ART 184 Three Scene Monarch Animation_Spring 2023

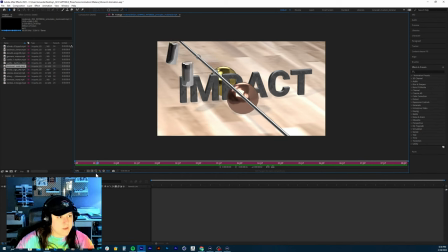Nice slow down of that continued off, like continued going, implied that there was implications that the rotation is continuing off screen after the video's done, right?
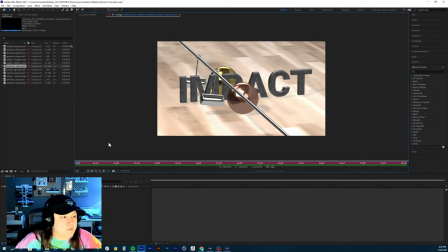That it continued to slowly come down and settle to the appropriate spot. So good job on that. As far as the heavy ball, I need a bounce off of that ball, right? Right now it's just hitting it and following through, but we want to bounce on that. The only thing that I will say
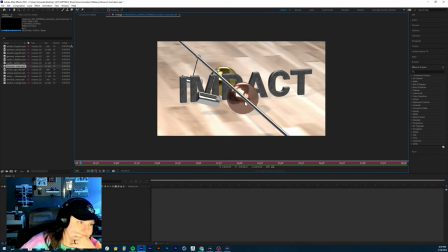is here's the problem with the material, and now I'm realizing this, is adding a shiny material like that doesn't give us any ability to see the ball rotating, because I can't tell if you have a rotation happening on here
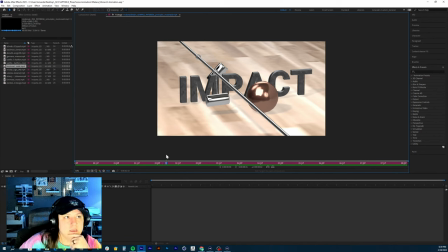because of the super shiny material, and that's why we picked a pattern. So at least the light one, I'll allow, or the light ball, right, the light impact, I will allow the shiny material because it moves so quickly.
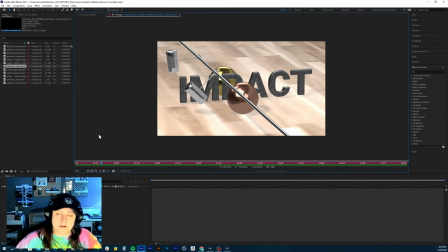In my opinion, it's not really going to matter if you add that in there, specifically with that material, because it almost looks like it's just skidding across the floor because it goes so fast. But this one, add some kind of pattern to it.
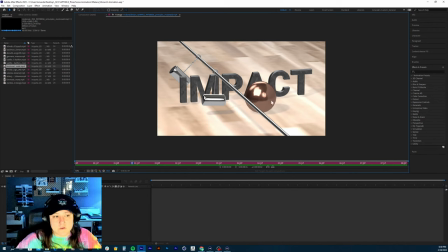If you can find a way to add the pattern and also have it like a really shiny metal material, that would be cool. But that's kind of what I would add there. As far as the bounce goes, let's watch these.
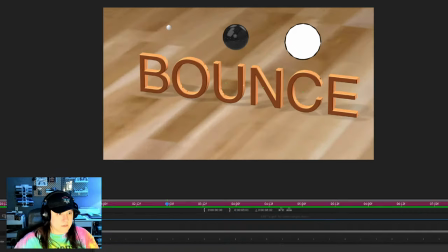It looks like it's rendering out
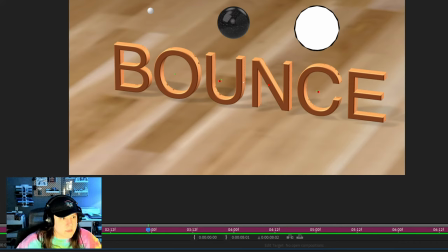with some kind of points, like wireframing stuff happening here. Let me know if you were having any issues with rendering, because that's kind of that's what I'm noticing there.
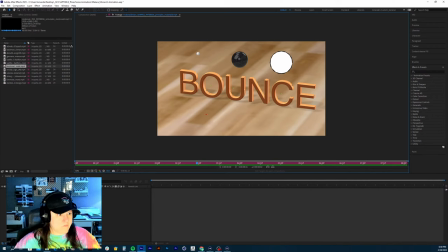The other thing I notice right off the bat is the floor again. Do the same thing like in the impact scene, increase the tiling, increase the resolution of it, and you should be good. Then the ball right here, you have to go, when you create the sphere in the
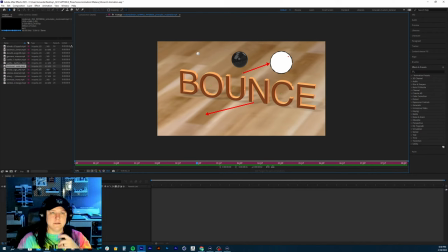attributes panel at the bottom, you have to make sure that you change it to a hexahedron and then increase the segments of it.
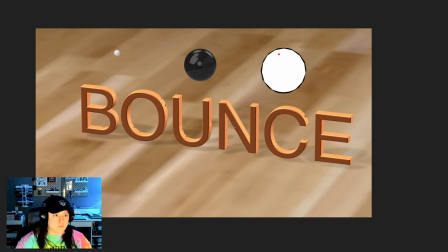Because if you don't do that, that's when you get all these ridges kind of happening where I can count out the sections of the geometry around the ball, right? So you want to increase that by quite a bit, maybe even like 40.
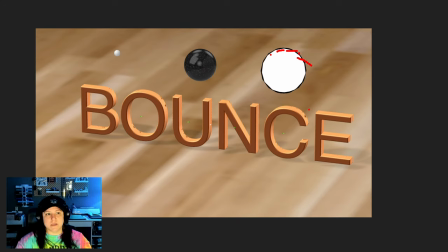If it's already in the hexahedron, great, but just increase that segment to like 40, 45, and you should be all good.
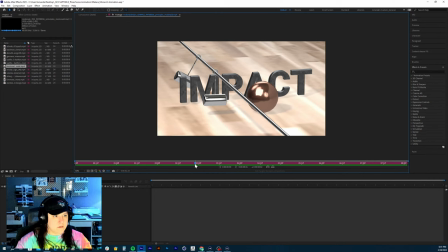Let me see here. Let's watch the motion of the ping pong. Really nice there. Good job. I would continue on the bounce on that because it wouldn't just stop right now.
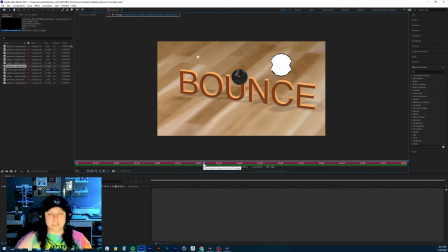It would continue bouncing. And then you can add that forward position keyframes onto there, and that'll be great.
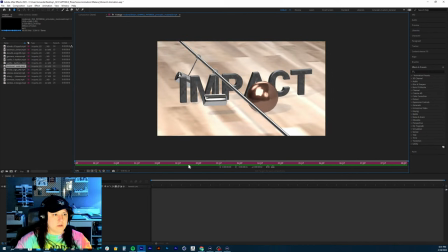The heavy bounce one, I would also
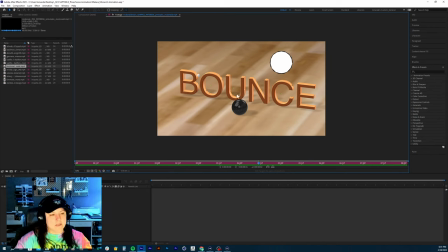check the curves on that. Add an extra bounce in there to see if you can add a roll into it. And then there is, I can show you guys what else you can add.
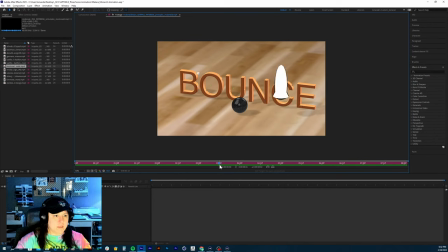Let me look at the cartoony ball. So the only thing is it looks like you need to change your, within the squash and stretch parameter,
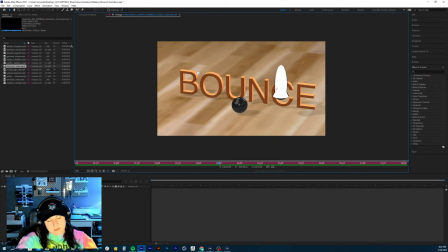we animated the factor and then we animated, I believe we updated where the center was and animated the, oh gosh, what was it?
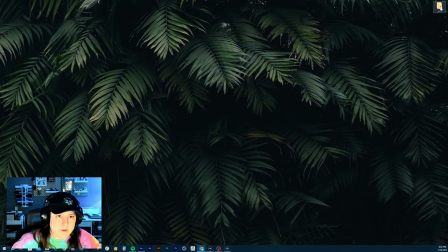Let me open the project.